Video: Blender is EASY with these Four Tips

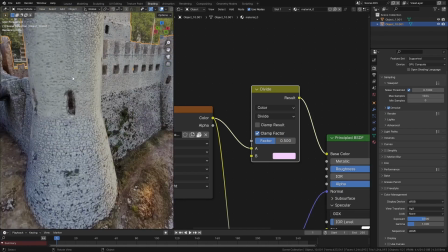What you can sometimes do, if you have an area of the mesh that should be exactly white, you can just use the eyedropper. And if you just drop it on that area, you can select the exact color you're trying to get rid of. But in this case, I'm just going to do it by eye. This is the way I normally do it.
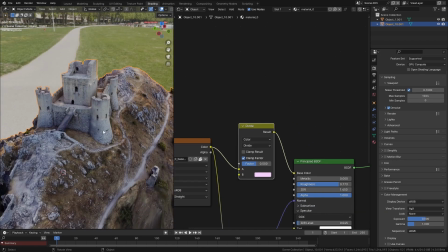If you have a mesh like this and it has lots of different textures, instead of having to export every single one of them to Photoshop, all you would have to do is just copy this node with Control and C,
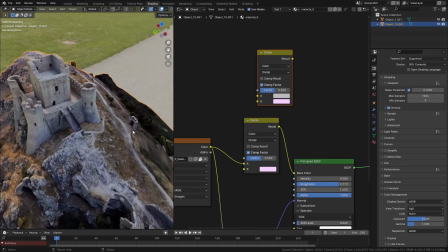and then paste it into every single material that makes up this mesh, and it would add the same correction to every single material.
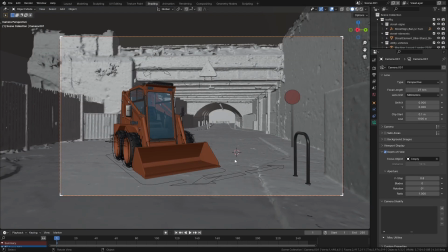One of the problems that we have in 3D is trying to get rid of the fact that
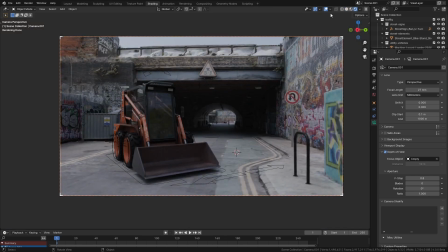CGI programs like Blender are inherently perfect. What I mean by that is the environments all by default look very clean, so we add things like dust and scratches, and we add all of these other effects to try and make things look like they were filmed with a real camera.
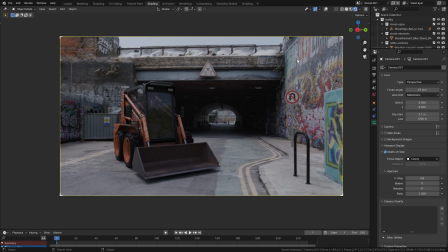Now, one problem that we have is that Blender's camera by default doesn't work like a real camera.
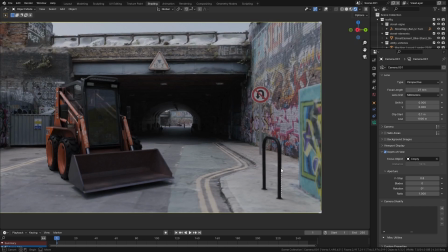If I draw a line here up this, I think it's something that you attach like a bike to, a bike hoop, I'm going to call it. If I draw a line up here, you can see this is perfectly straight up and down, and I can put it next to this little wall here and it lines up
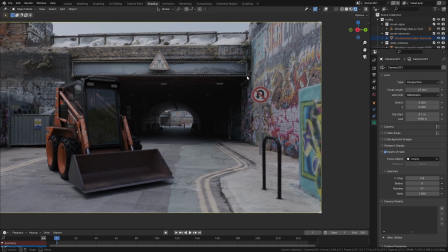absolutely perfectly, and I can do that across here too and everything lines up.
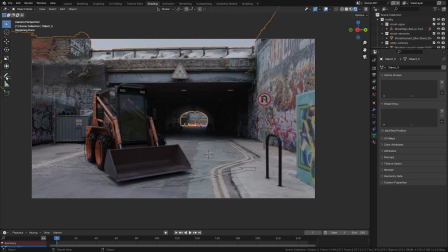But in real life, that's not how cameras work, because lenses are obviously curved, which means that lines, instead of being straight like this, are very slightly curved. Now obviously that's very exaggerated,
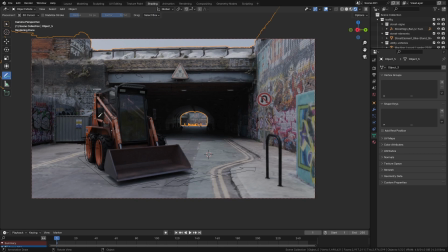But if you've used something like a GoPro before, you'll be aware of the sort of effect that you get when the lens is very obvious.
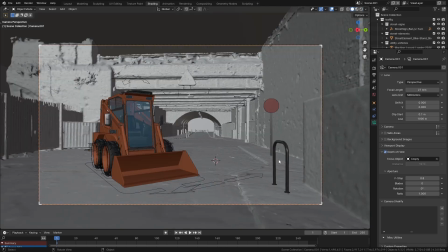So we can actually do this really easily in Blender. By default, the type of lens on a camera is set to perspective.
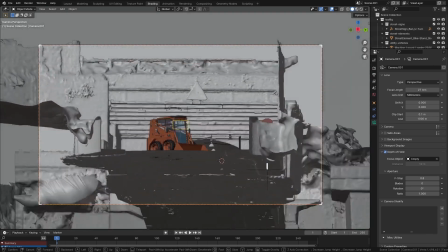We can change this to orthographic, which basically just removes perspective entirely and it looks very weird.
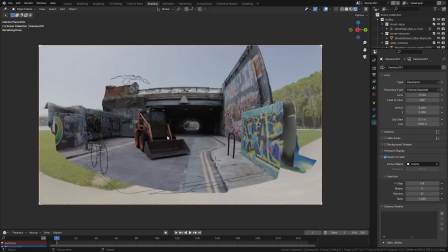But we also have this mode, which is panoramic, and this gives us what looks basically like a fisheye GoPro sort of lens.
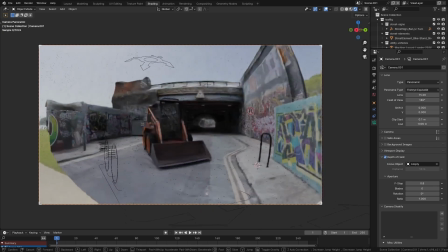Now this by itself is already pretty cool.
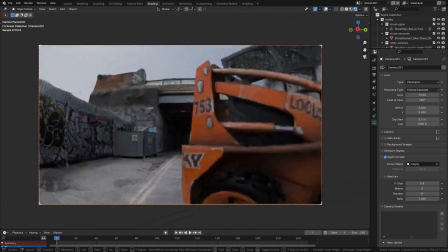If you wanted to have a shot of somebody running around, make it look like it's first person with a GoPro, that looks great as it is.
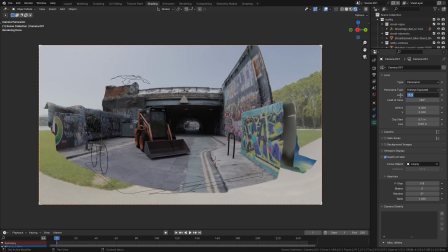But what I normally do is I change the lens to something like a, like a 30mm.
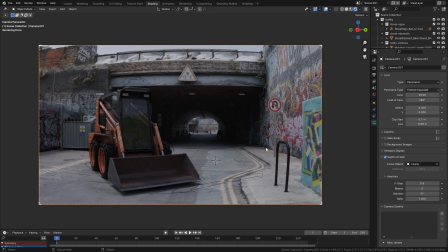And this looks very similar to what we had before, but now, as you should be able to see, we kind of have some curving in the lens. And now if we draw the line straight up here, you can see that this thing is not going straight up at all.
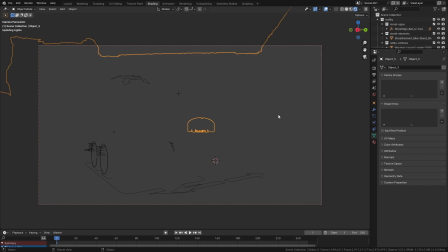We can actually see the difference here. It's just adding a very slight bend to the camera.
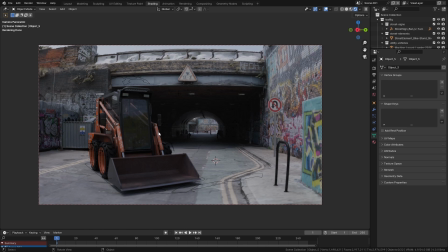Now you can do lens distortions like this in the compositor, but they don't work as well. And I always like to see how things are actually gonna look in the viewport in real time. So this is just one of those subtle little things that will make your renders look a lot more realistic. So those were just some of the random little tips that I've had floating around in my head and I haven't been able to include into a video until now. I'm probably going to make some more content like this over on my Patreon in the next few months, so you might want to check out the link in the description to see that. While you're down there, make sure you also check out the link to Skillshare. Remember, the first 500 people that click on that link are going to get a free month trial on Skillshare. Thanks to Skillshare as well for sponsoring this video and making content like this possible. Make sure you hit the like and subscribe button if you haven't already, and I'll catch you later with another video, guys.